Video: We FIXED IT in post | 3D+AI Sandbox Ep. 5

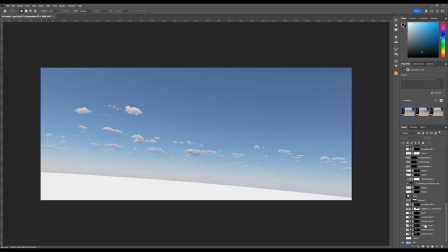At the very bottom, we have a separate sky rendering. Those are corona clouds rendered as a backplate.
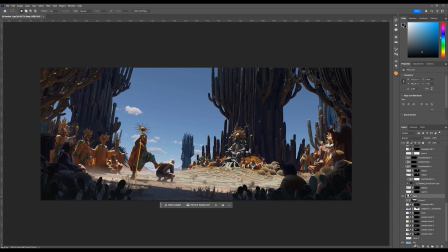On top, we have the raw rendering without the background. And using that sky as a base, we'll do something really cool. First, we sketched out some additional cloud shapes. This is using some basic Photoshop brushes. And now we can turn them into proper clouds. We use the selection brush.
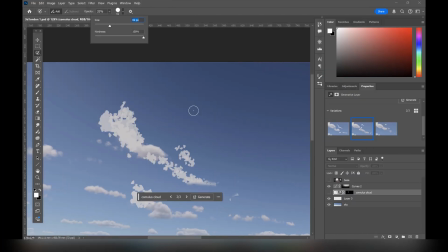We set the opacity to around 30% to force Photoshop to loosely consider our paint overs. We enter the prompt, cumulus cloud. And fast forward, we have our generation, just like that.
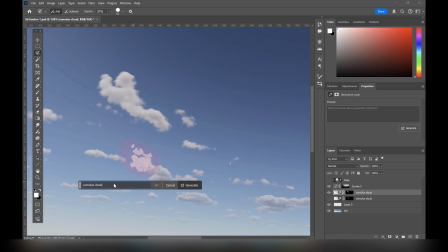It definitely helps if the paint overs have a similar color to the kind of cloud we are aiming for.
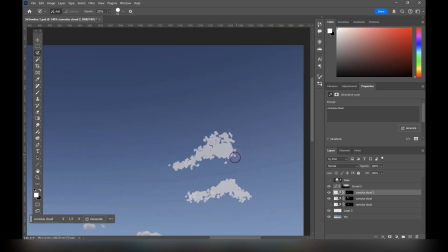And you can already see we are cooking good here. We have the second cloud, nice and easy. But with this third one, it wasn't looking great. Sometimes it just doesn't work right away, and that's actually pretty common. There are ways to deal with this.
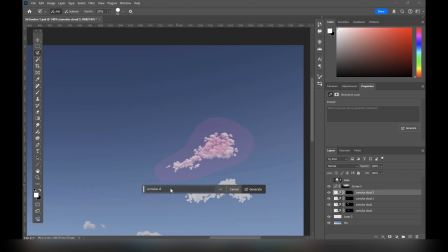To find out more, check out our 3D and AI Masterclass. But these clouds are a fairly simple case, and it just takes another try to make everything work.
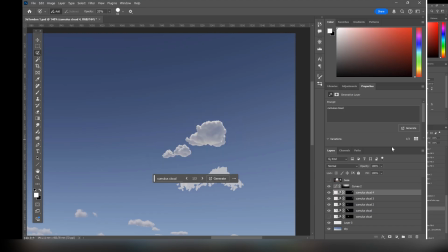That's the whole secret. Custom cloud composition for free. Now let's head back to our main Photoshop file.
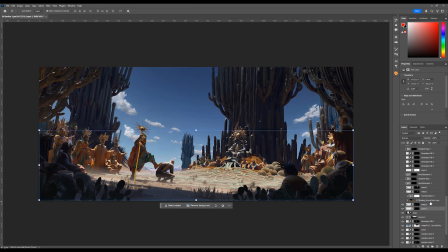Then we improve the masks. First, we brush the additional rendering with golden material applied. We did the same thing before, but here's a little twist this time.
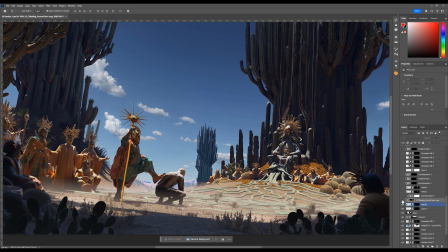We place the source color element on top, change the blending mode to color, and set the opacity to 50%.
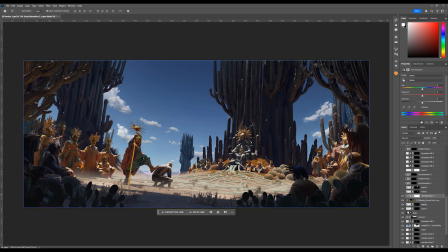And that slight adjustment also adds a layer of nuance and realism to the material.
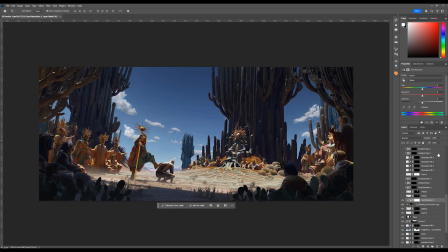Small touch, but I think it makes the gold material a little bit more believable and better integrated. We also use the same technique on the scepter.
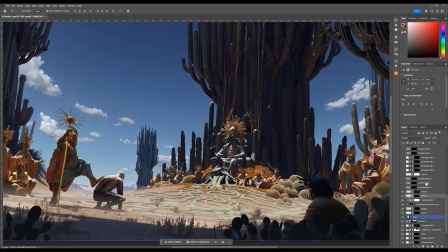It gives more metallic, golden finish. And finally, we brush the same golden rendering on top of the cactus throne.
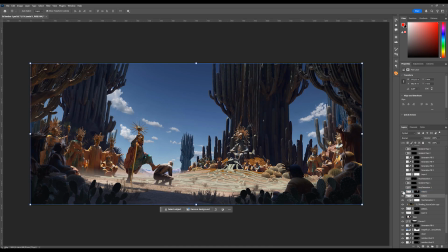Subtle move, as I said, but using gold as a recurring motif helps to tie the image together. That's a bit more of that visual unity. Then we make a few touches on the cacti over here and on the right side. We try to improve the values, especially the sense of aerial perspective.
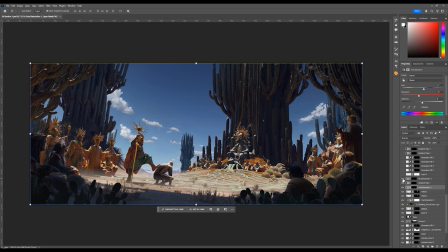We make it cooler, and suddenly the entire row of people standing behind becomes easier to read. This is one of those small moves that you might think that it's not really important, but it improves the readability of composition, little by little.
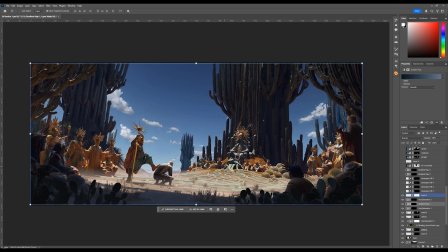The next thing is tweaking the mountains in the background. There was an aerial perspective already, but we pushed it a little bit further. That extra bit of depth and contrast in values helps to make the characters pop just a bit more again. Moving on, another batch of Firefly fixes.
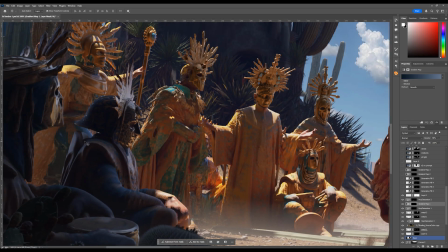Since our 3D models left a lot to be desired, we knew that the lack of details would be a problem we have to fix in post.
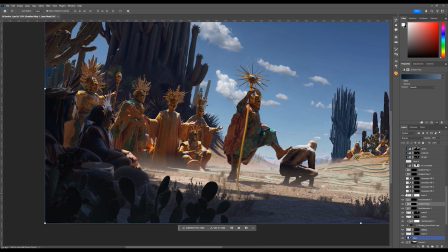But here's the good news. Firefly is like a monster in fixing those.
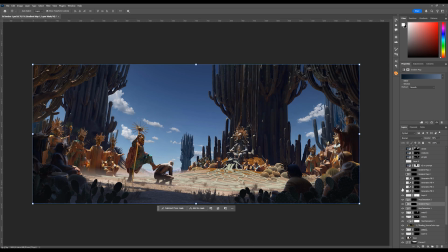Most of the time, we just mark an area with no prompt whatsoever, and it handles it beautifully. And because we also have upscalers coming in later, we are not chasing perfection at this stage, nor at 3D stage actually. Just improving things bit by bit, whatever we can. Next up, a little gradient map.
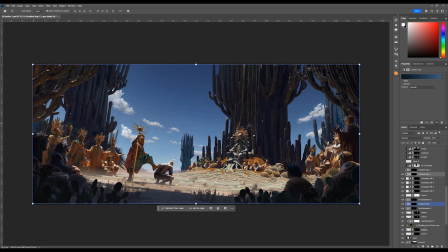This is an extremely small change, but believe me, every one of them counts. We did the same thing on the right to separate cacti and people from each other. It helps with the readability again. Now I think we are halfway through the post, time for upscaling.
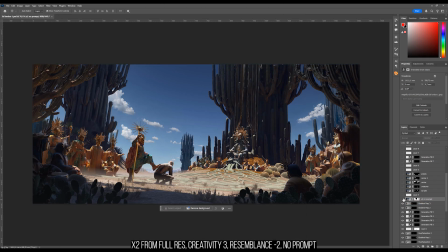We ran it through Magnifique, 2x upscale without the prompt, and that gets us a lot of fidelity for free in various places. We are essentially masking it only in center, but the detail makes the entire image just more sharp.
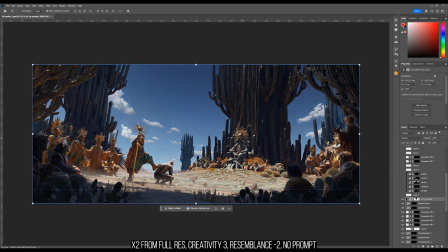And from this point on, you'll see a lot of back and forth. We have a few more fixes to do, make the character touch the ground instead of levitating. Back to upscaling again. You can see 5 different layers of it this time. I'll list all the settings on the screen and just breeze through it.
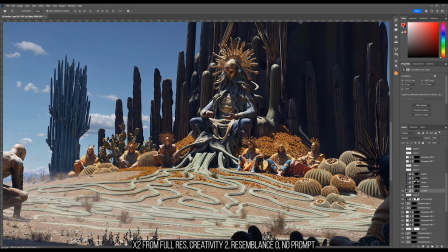And what we are doing here is just trying to hallucinate additional details across the whole image.
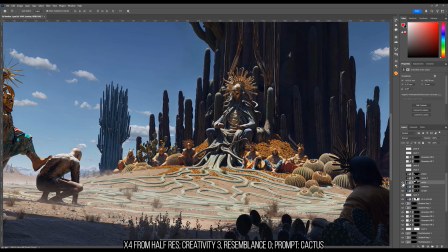Sometimes we downscale the image, sometimes we don't. The logic behind it is this.
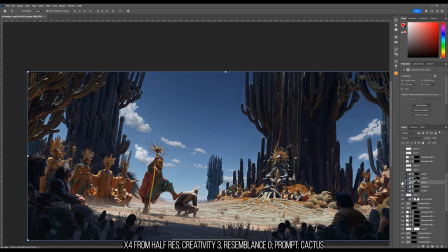If you start with high-res image and run a 2x upscale, you can keep a lot of the original consistency and structure.